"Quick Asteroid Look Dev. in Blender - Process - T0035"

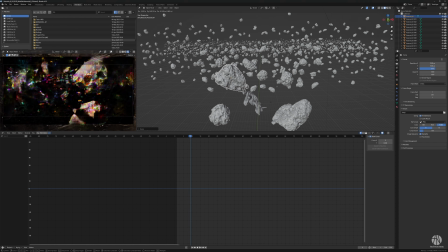16:32 And now it's just about calming the area around the ship a little bit so that there isn't as much clutter to confuse the eye.
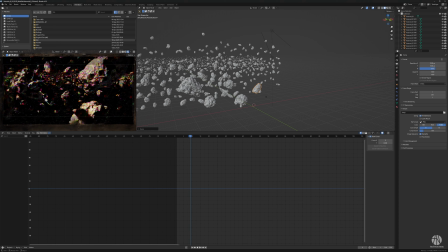16:41 Or stupid, if you don't want clutter, maybe don't do an asteroid sequence. But yeah, here we are.
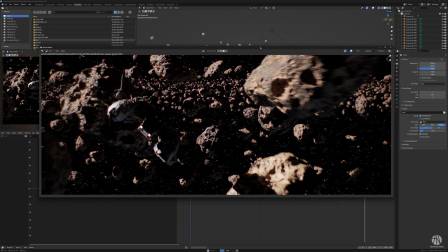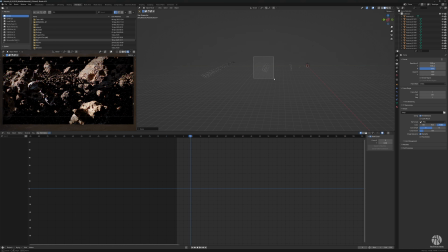16:59 And you can see the asteroids up top as well, how they have that. They just look really, really nice in terms of how they render. I think they're really kind to my scene. So rotate the field a little bit.
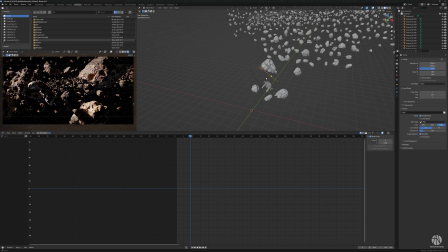17:14 So that maybe that's a upside, I don't know. But the fact that I can actually control the rear and the front of the field as I want to, because it's just copied out elements. Maybe there's some upside to my dumb solution after all. I'm not sure.
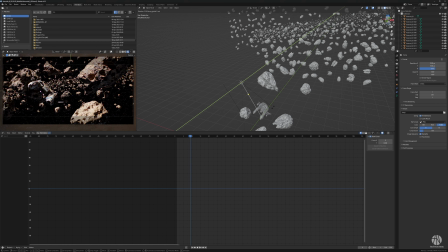17:30 So here the thing is just double checking where the sun should come from. I felt like the ship was a little dark, want a little bit more light on it.
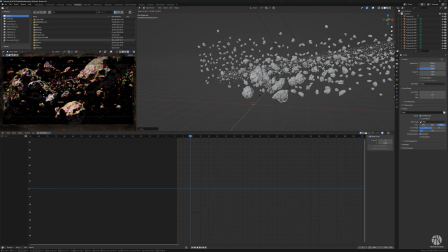17:37 But that makes me lose the shadow on the rock there. Okay, so I gotta move that closer then, eh? And now you can see that triangular composition I'm talking about, where the angle of the ship points down to the middle of the frame, up right hand corner to the big asteroid in front.
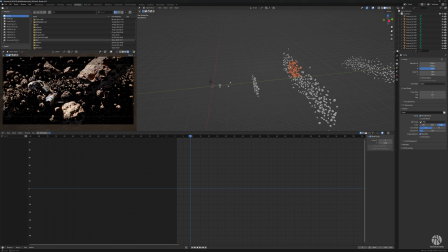And here I'm experimenting with a sense of foreground, background, midground.
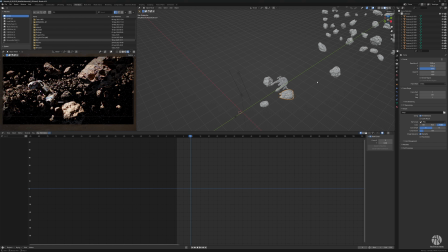18:10 Maybe that would also be difficult if I had made a field of some sort. I don't like navigating my scene in with numbers and sliders. I much prefer to move things around visually. It's easier for my brain. Maybe it's just cope that I'm trying to pretend that there's upsides to it.
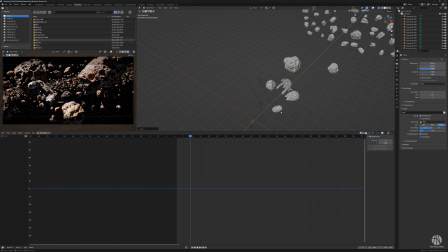18:30 You can see I'm experimenting with a big asteroid here to make sure that the shadow of that asteroid covers the field in the background and gives visual calm for the eye to allow the ship to read. And you get that triangular composition.
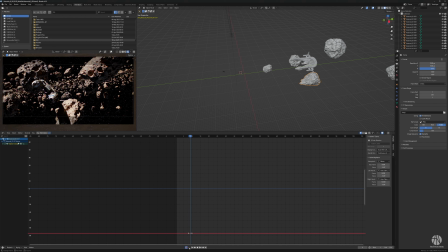18:46 I'm not conscious about this as I'm doing it. It just sort of happens, and I'm explaining it to you guys because I can sort of, see it from afar now, but I'm not particularly conscious about it.
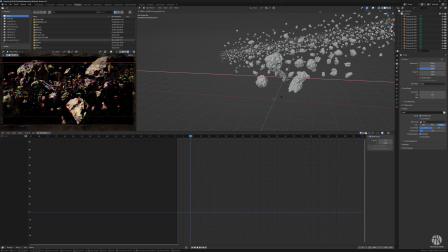19:04 So I think often the lessons learned and the tricks of the trade, they are formulated after the fact, at least in my case.
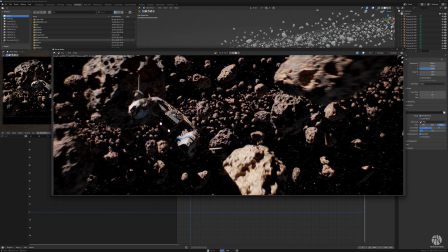19:16 Test renders. See the shadow from the ship, right? How it leads the eye to the ship, as well as it positions the ship in 3D space. Asteroid in the background provides shadow for the ship itself, and then the asteroid in the foreground with the crater gives a nice sense of speed.
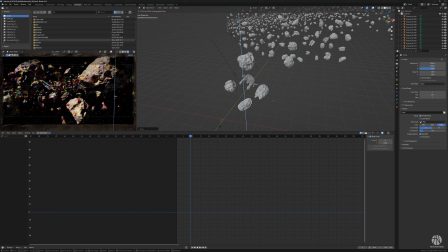19:34 So I feel like it's beginning to look, it's beginning to work. I want a little bit more speed on that, so moving the asteroid a little bit closer.
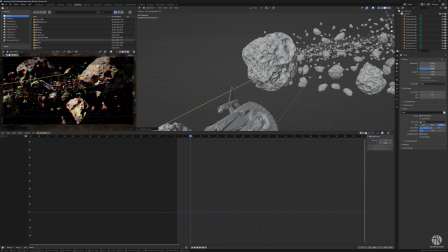19:46 But I think the core foundations of the logic of how it should work are present.
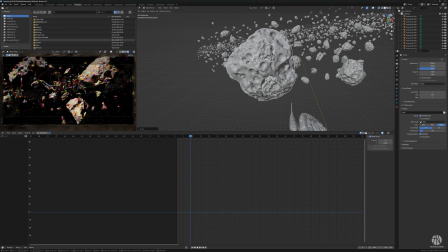19:52 So here I'm experimenting a little bit with adding more detail to the asteroid by simply copying it into itself.
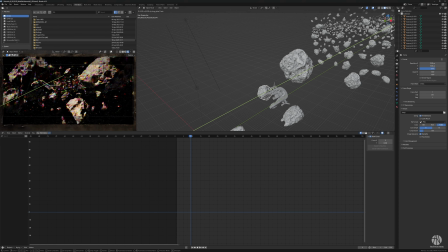19:59 I figured the surfaces would probably be kind to that kind of hacky job.
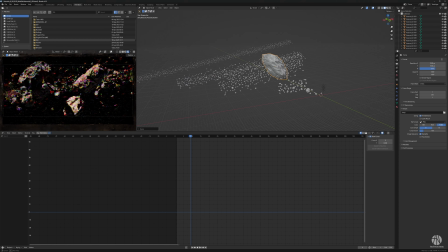quick experiment by copying one stone
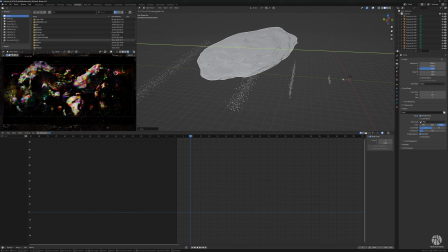20:22 asteroid and then see if I can use it as a shadow caster to create some visual calm in the midfield there.